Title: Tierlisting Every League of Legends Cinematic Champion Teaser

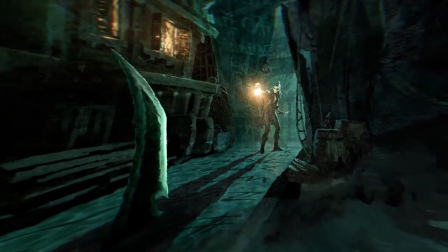While Pyke's teaser may play out as just a 40-second fancy PowerPoint presentation, it's chock-full of insane visuals and one of the better-told lore stories in the dialogue.
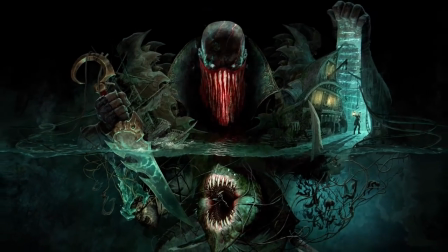Every single line Pyke delivers here is a gut punch, and it's insane how invested into a character I can get in under a minute.
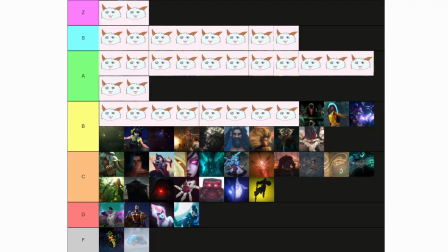Unfortunately, it is still just short visual eye candy, so I can't give it too much credit.
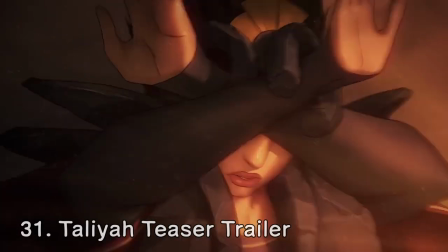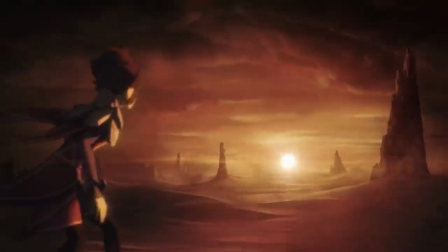The Taliyah trailer is pretty decent. The visuals are great, especially the shot of what we think is the sun being turned into a Shurima disc as Taliyah gets closer.
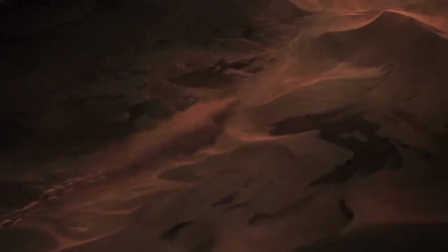We also get to see some of Taliyah's abilities being teased, like her passive and her ultimate.
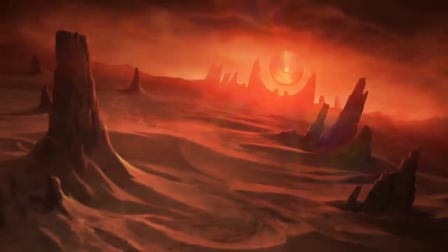While we do get these nice qualities with the Taliyah returning home plot, I do think there was a bit of wasted potential in the concept.
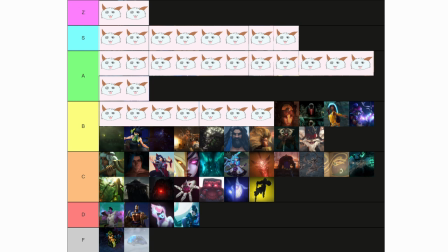I'm imagining a teaser where Taliyah is in a sparring match against Yasuo where we really get to see her earth power shine, and I can't help but feel like what we got doesn't lean into the elemental powers enough to hype people up for the champion.
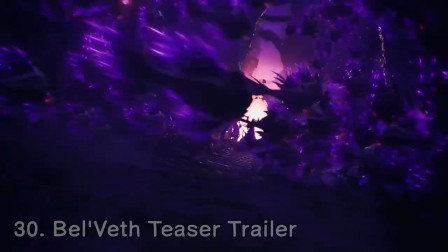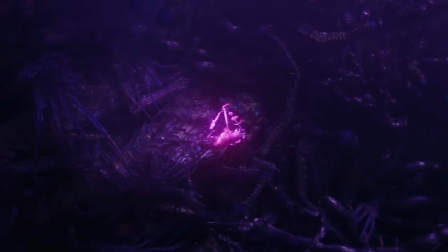This trailer does some things really well and other things kind of mediocre. The visuals are stunning.
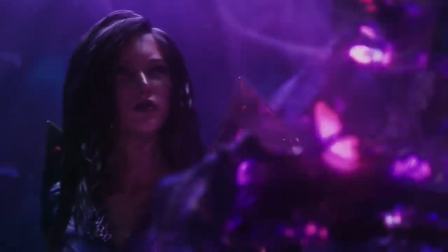The shots of the void butterflies being devoured by the creepy wall and then the void fish bursting out is great, and Belbeth's initial appearance is fantastic.
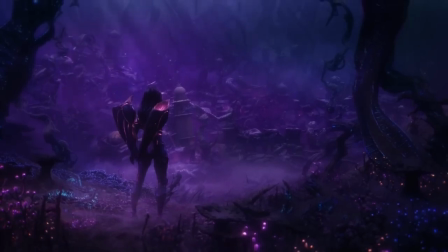The animation is also up to modern standards begging for some great eye candy.
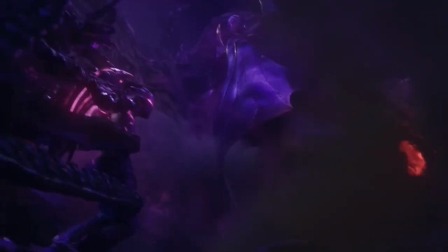My favorite part of the trailer is when Belbeth blinks forward to appear in front of Kaiza, which is a great way to showcase her Q in an extremely terrifying way.
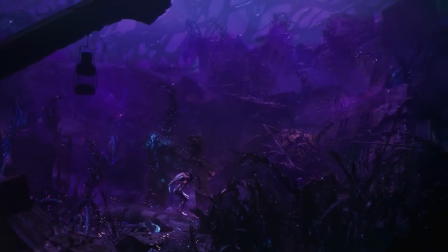I have two main problems with this trailer though.
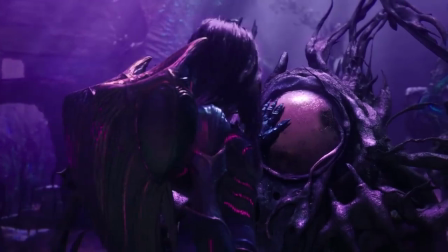Firstly, I can't help but feel like this trailer actually ruined the world building of The Void a little for me, because this place looks a lot less intimidating than it should in my opinion.
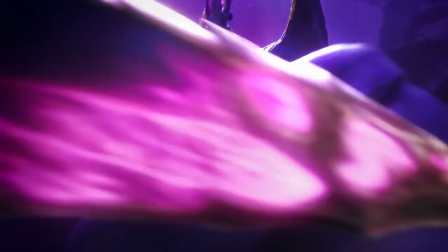The second place is that I feel like the reveal of Velbeth's true form is a bit lacking. I wish she had delivered her last line of dialogue first, and then turned it into the true form pair with some enhanced sound effects.
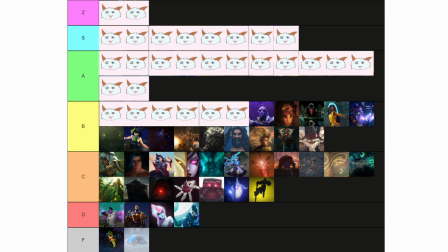Instead, the sound effects of the transformation are dulled, while the dialogue takes priority, which lessens the impact for me and overall drags this trailer away from A-tier.
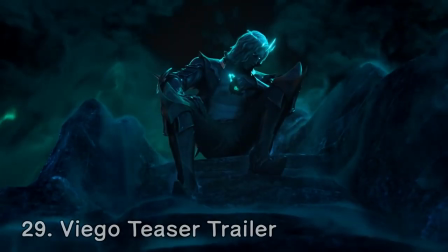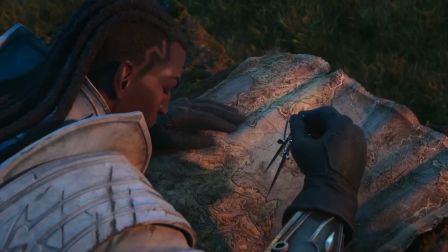Viego's teaser trailer is in fact just the Ruination cinematic, which is also one of the more hyped-up events League has done in recent memory.
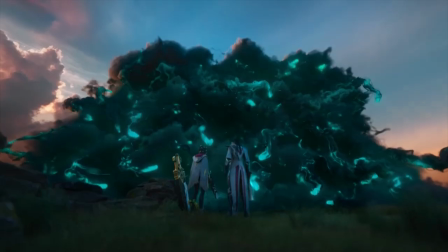While the animation itself is pretty clean for the most part, it feels like Viego is unfortunately splitting time with promotion for the actual event itself, which takes away from the Viego part of the Viego teaser.
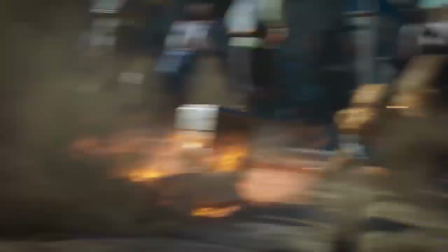I'm trying to judge this on its champion teaser metrics, not complete cinematic metrics, and what we get from Viego himself is honestly pretty boring.
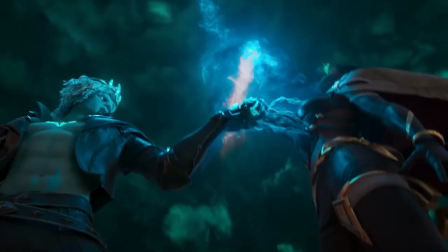When you're done watching the cinematic, you're not exactly caring about Viego's kit or playing him in-game, which is what the point of the Champion teaser is at the end of the day.
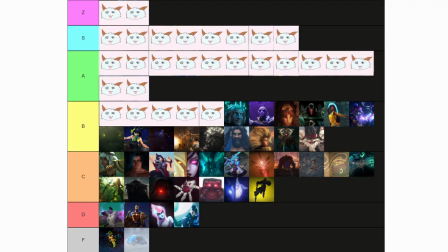Pretty cool, but not enough for A tier.
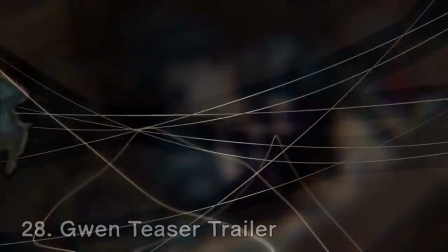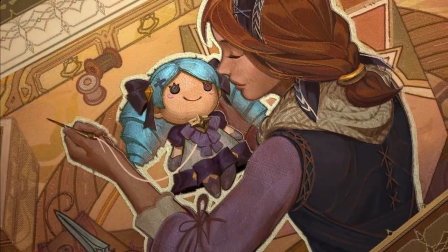This one is just more visual candy, but I really enjoy how it's presented.
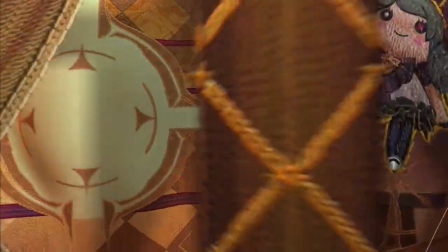A lot of the times we'll get dialogue from the Champion in question, but we don't get dialogue from this one because Gwen is a doll who can't talk.
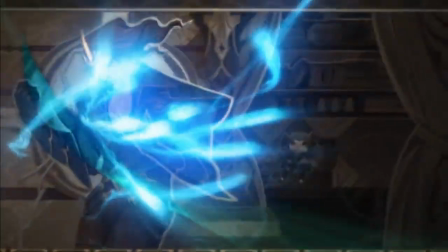Instead, the story is told through the beautiful sewn artwork where we can still get a firm grasp of Gwen's lore, motives, and plays in Runeterra.
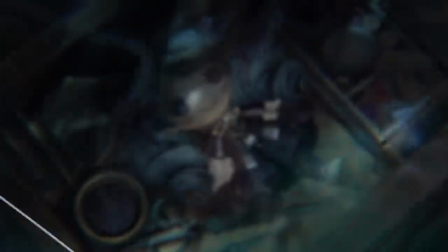The constant visuals of strings, needles, and scissors do a great job at keying us in on the kit theme, and the final visual of Gwen turning into a living doll is pretty compelling to end on.
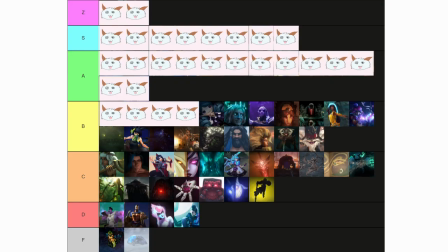I'm not as emotionally invested in this one as I am with some of the other visual candy teasers though, so Gwen stays in V tier.
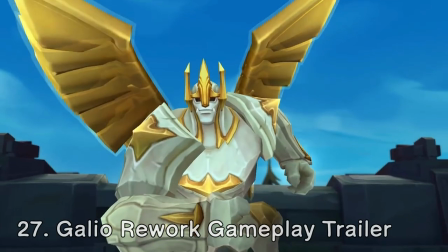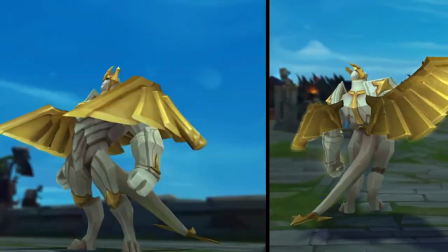Galio's rework gameplay trailer is absolutely everything I could ever want from a gameplay perspective.
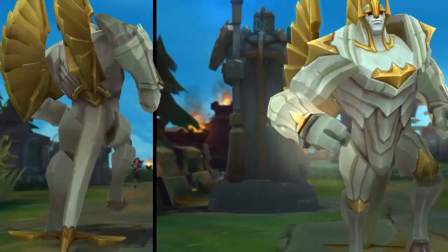While Galio's abilities in game feel kind of simple and underwhelming, this trailer does a phenomenal job at creating impact.
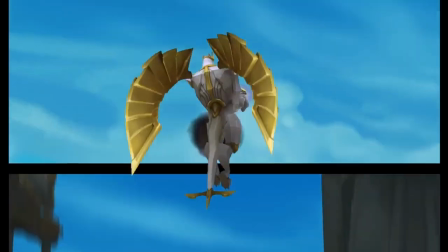The shot of Galio's E into Q, the shot of his tornado colliding, and the amazing shot of his ultimate make for what I would consider to be top-tier gameplay teaser shots.
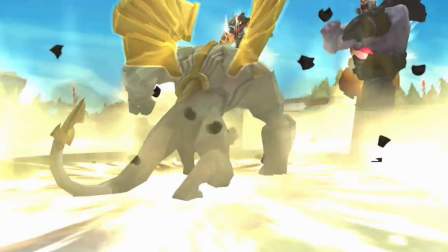However, this trailer lacks the same level of storytelling and cinematics as some of the other gameplay trailers incorporate, so I've gotta dock Galio for it.
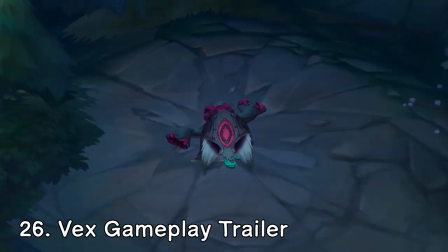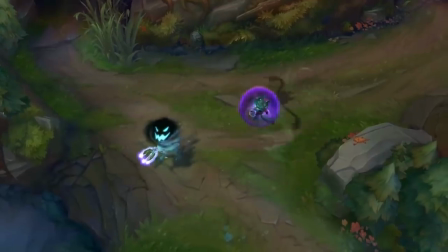The Vex trailer is really good all around. The jokes landed for me, the abilities felt like they had impact, and some of the gameplay shots are really good, especially the introduction of the ultimate.
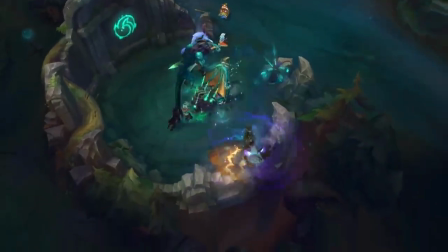This one does lack any sort of big moment or crazy wow factor though, meaning it's not the most memorable of the trailers.
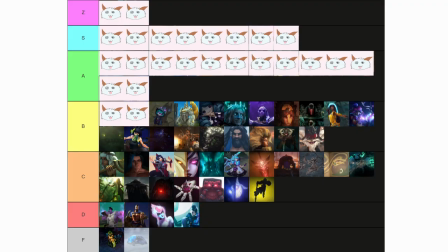High B seemed right for this one.
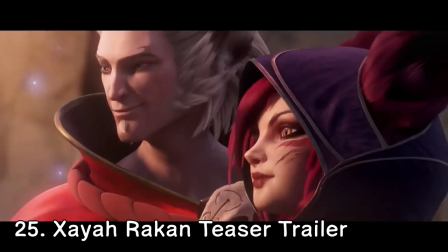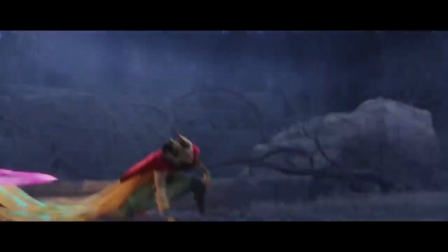This one could be controversial, as I'm pretty sure a lot of people enjoy this one. I do too, and I think the personalities and chemistry of Zaya and Rakan shine really well here.
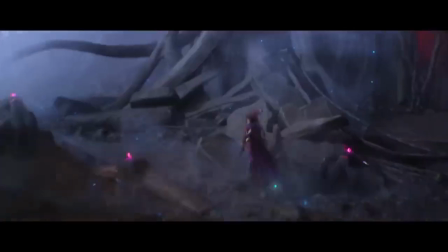Some of the shots are really great, especially the one of Rakan using his W,
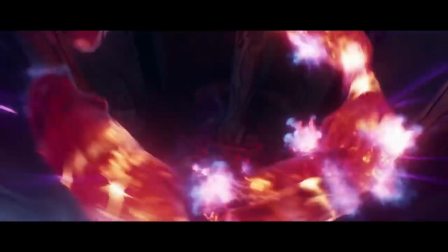and I would be remiss to not mention the ending which encapsulates the two characters perfectly, with Zaya being willing to sacrifice herself to save nature,
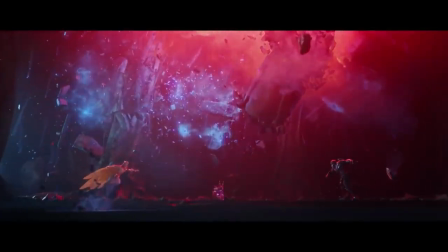and Rakan being willing to sacrifice himself for Xayah. Pretty touching stuff.
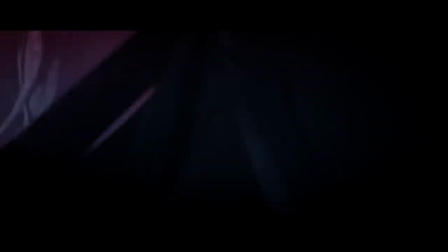Where this one loses me a bit is with the actual design of Xayah and Rakan models themselves, with both looking a bit dated and Rakan especially appearing much more wrinkly than he does in the splash art.
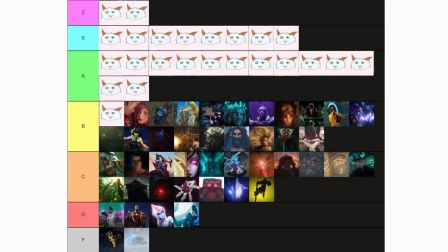It's a nitpick for sure, but it's noticeable enough for me that it takes away from my overall enjoyment.
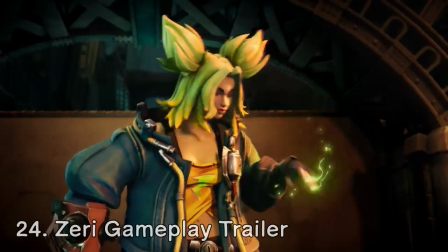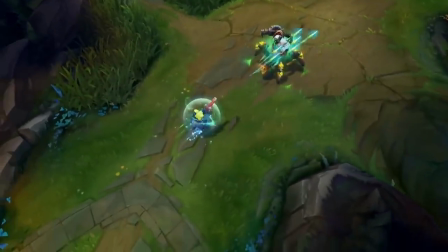Finally with the last of the B-Tiers, I've got Zarya's gameplay trailer.
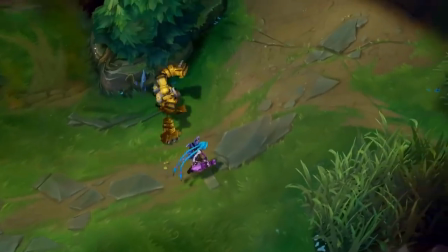The opening and closing cinematics do a great job at capturing Zarya's personality, and the gameplay itself does a good job at showcasing her E and ult specifically.
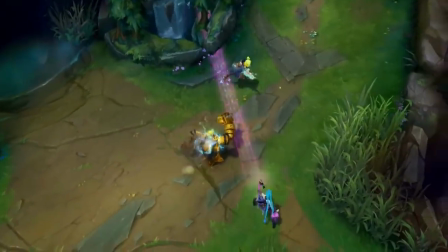The shots done for both of those were executed really well. What I wish could have been done better is her Q in fights.
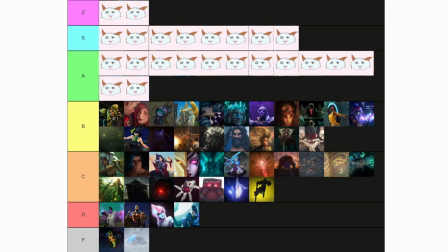If they had jacked up her attack speed a bit, the fights could have had much better pacing. I also wish they had shown her Empowered W at some point, as I could see a world where a visual for that Empowered W would be really cool.
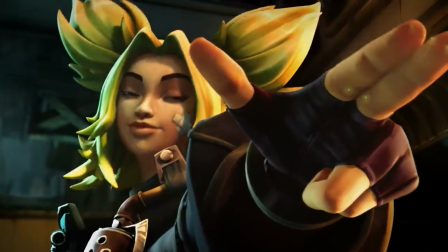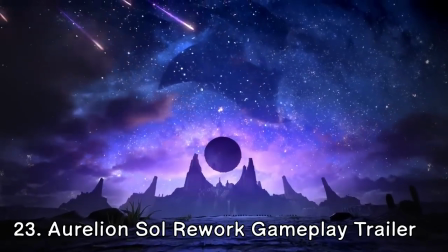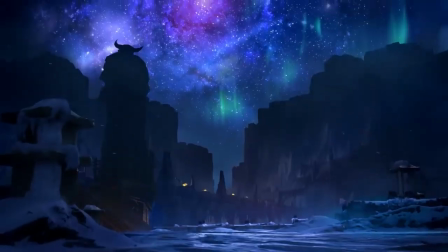We're into the A-Tiers, and these are the ones I really look upon fondly. I won't have much negatives to say here.
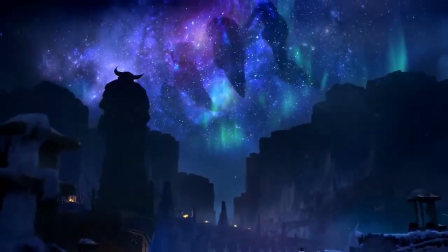We start with the Ace World rework trailer, and this one does everything the first one does well in the opening shot, followed by a great series of gameplay shots.
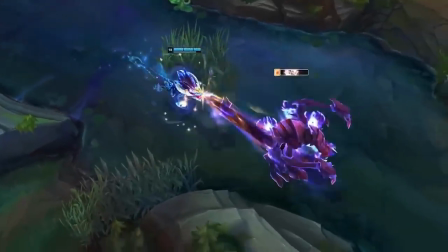I love how much the damage is overemphasized, as you can see just how strong the trailer makes this champion feel to play.
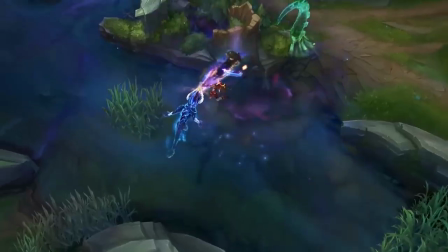Even if it's not realistic by game standards, it hypes you out for the champion and that's really the main goal at the end of the day.
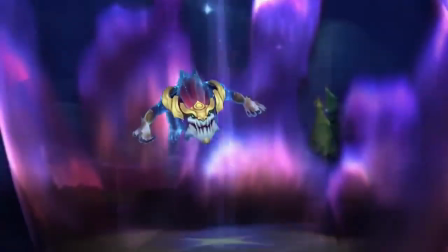The shot of the ultimate especially is fantastic. However, I think the shooting star revealing the champion model does look a bit derpy, and the storytelling definitely isn't blowing my socks off or anything.
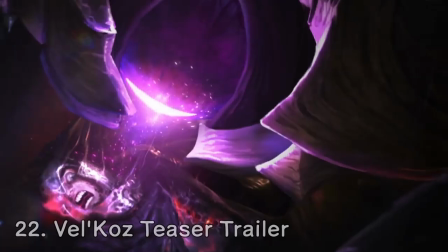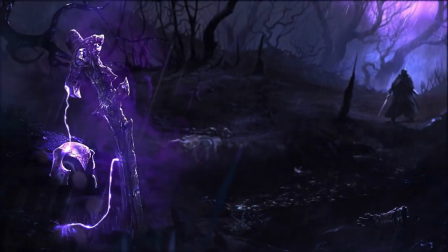This one is old but gold. In my opinion, the very first time Riot really truly nailed a champion cinematic.
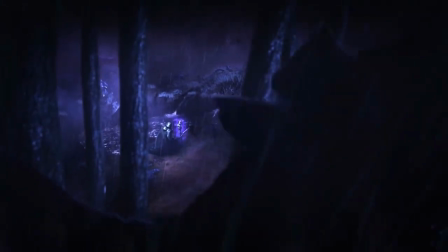What impresses me about this so much is that if you pay close enough attention, you can see how limited the budget of this one was, but it still delivers so much impact.
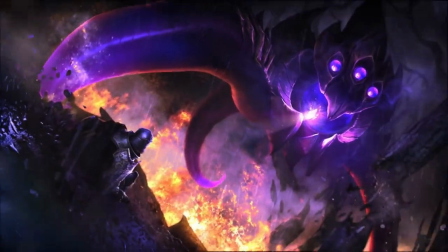You can see the genuine fear in the human's eyes, the shot of the laser is powerful, the dialogue is creepily perfect, and the big reveal of Vel'Koz's design is super memorable.
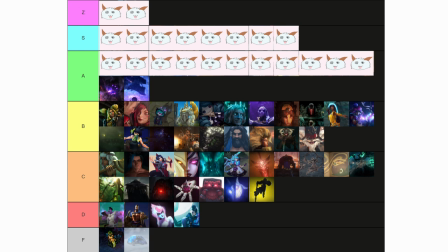While it is essentially just a dripped out slideshow, it does the absolute best with what I had to work with.
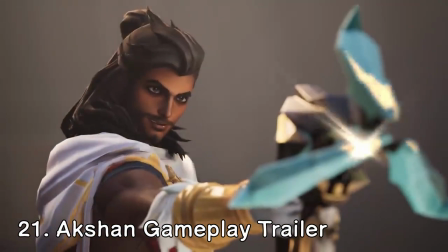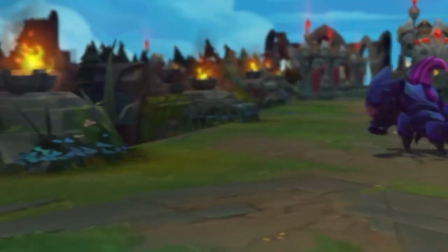For such a complex kit, this trailer does a really good job at showing you how every mechanic works in a clear and crisp way.
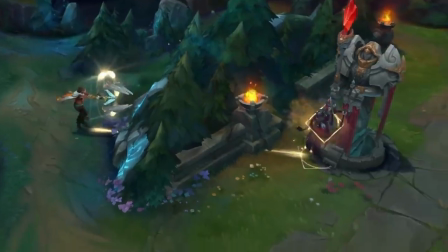The gameplay shots of this trailer are really good. The mechanics also hold up as well, with the shot displaying the revive mechanic involving a redirected ultimate wrap around a turret.
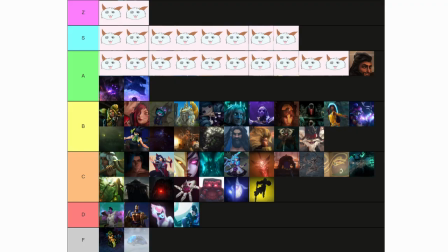I'm also a big fan of the cinematics at the beginning and the end, and I'd happily put this up as an example of a great gameplay teaser.
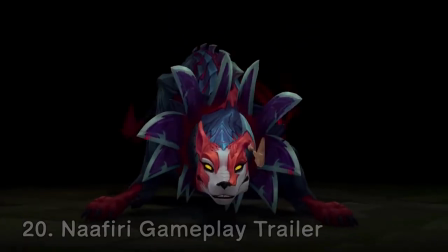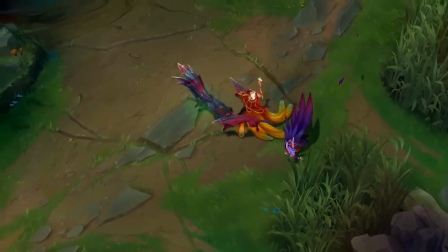While I can't exactly comment on how well the mechanics of this one hold up since the champion isn't even released yet, what I can comment on is how well this trailer makes me want to play Nefiri.
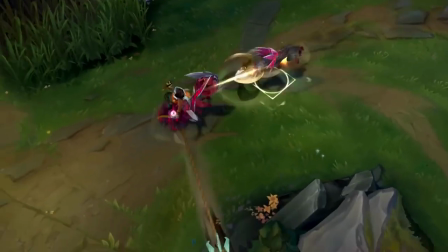They make her W look like an absolutely disgusting ability to pilot,
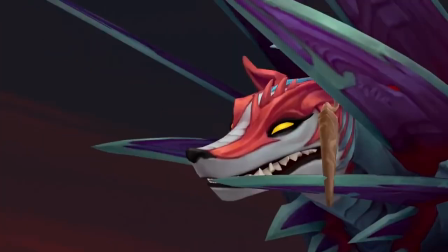and they also use a lot of quick cuts to hide how long it actually takes to kill a target, which I appreciate after seeing the actual damage numbers in other gameplay.
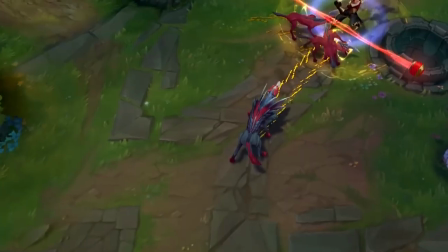The cleaner you can make it look in the gameplay trailer, the better. Speaking of clean, can we talk about how good that first shot of her ultimate looked?
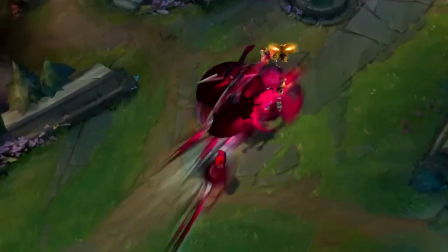It was short, but it was awesome. Mad props to the Nefiri trailer here.
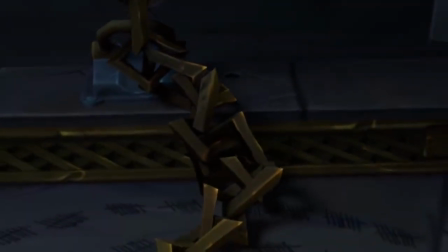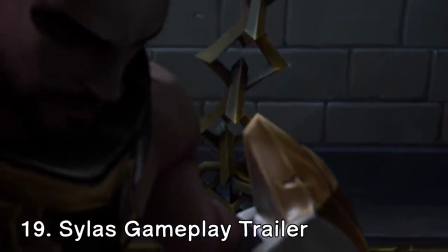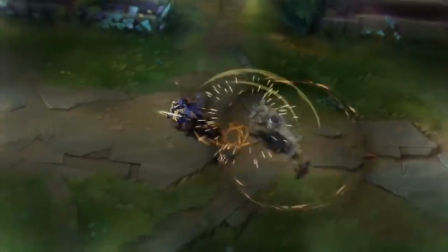We're now into three gameplay trailers in a row, and the pattern is starting to become pretty obvious. Cool cinematics displaying the character's personality and lore?
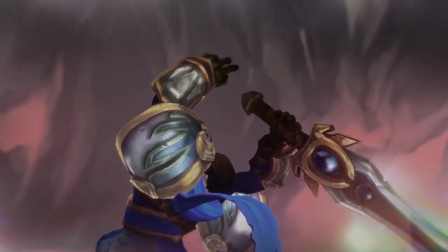Check. Enticing visuals that really enhance the abilities of the champion? Check.
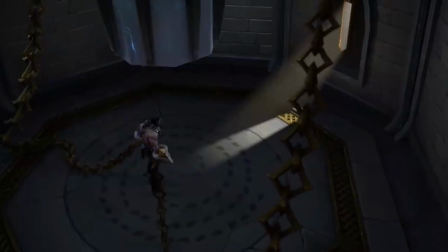For Sylas specifically, I love the attention to detail in the prison cell, especially the spiral tally marks,
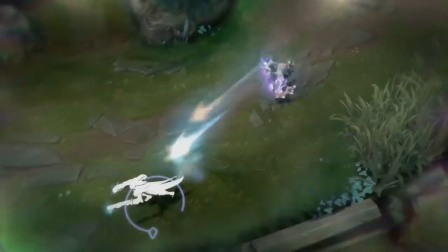and I dig the loose Demacia theme in the gameplay clips, specifically the final shot being of a Lux ult.
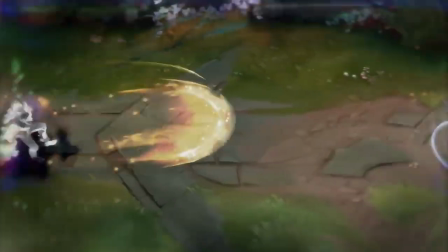While the Renata trailer tunneled too hard into Piltover champions to the point of the cinematic shots being detrimental,
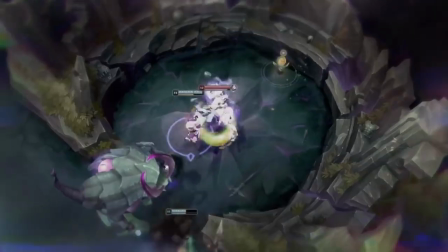the Sylas team made sure to discard the Demacia theme when they needed to to showcase the coolest ult Sylas could steal,
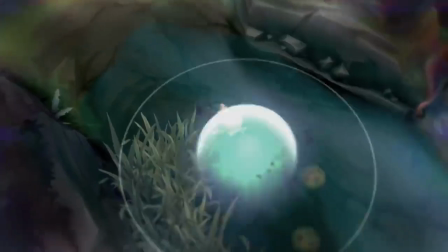which ups the quality of the trailer for me.
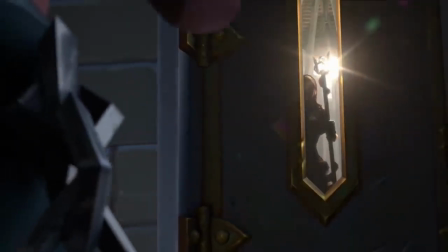All we need to start the fire is a single spark.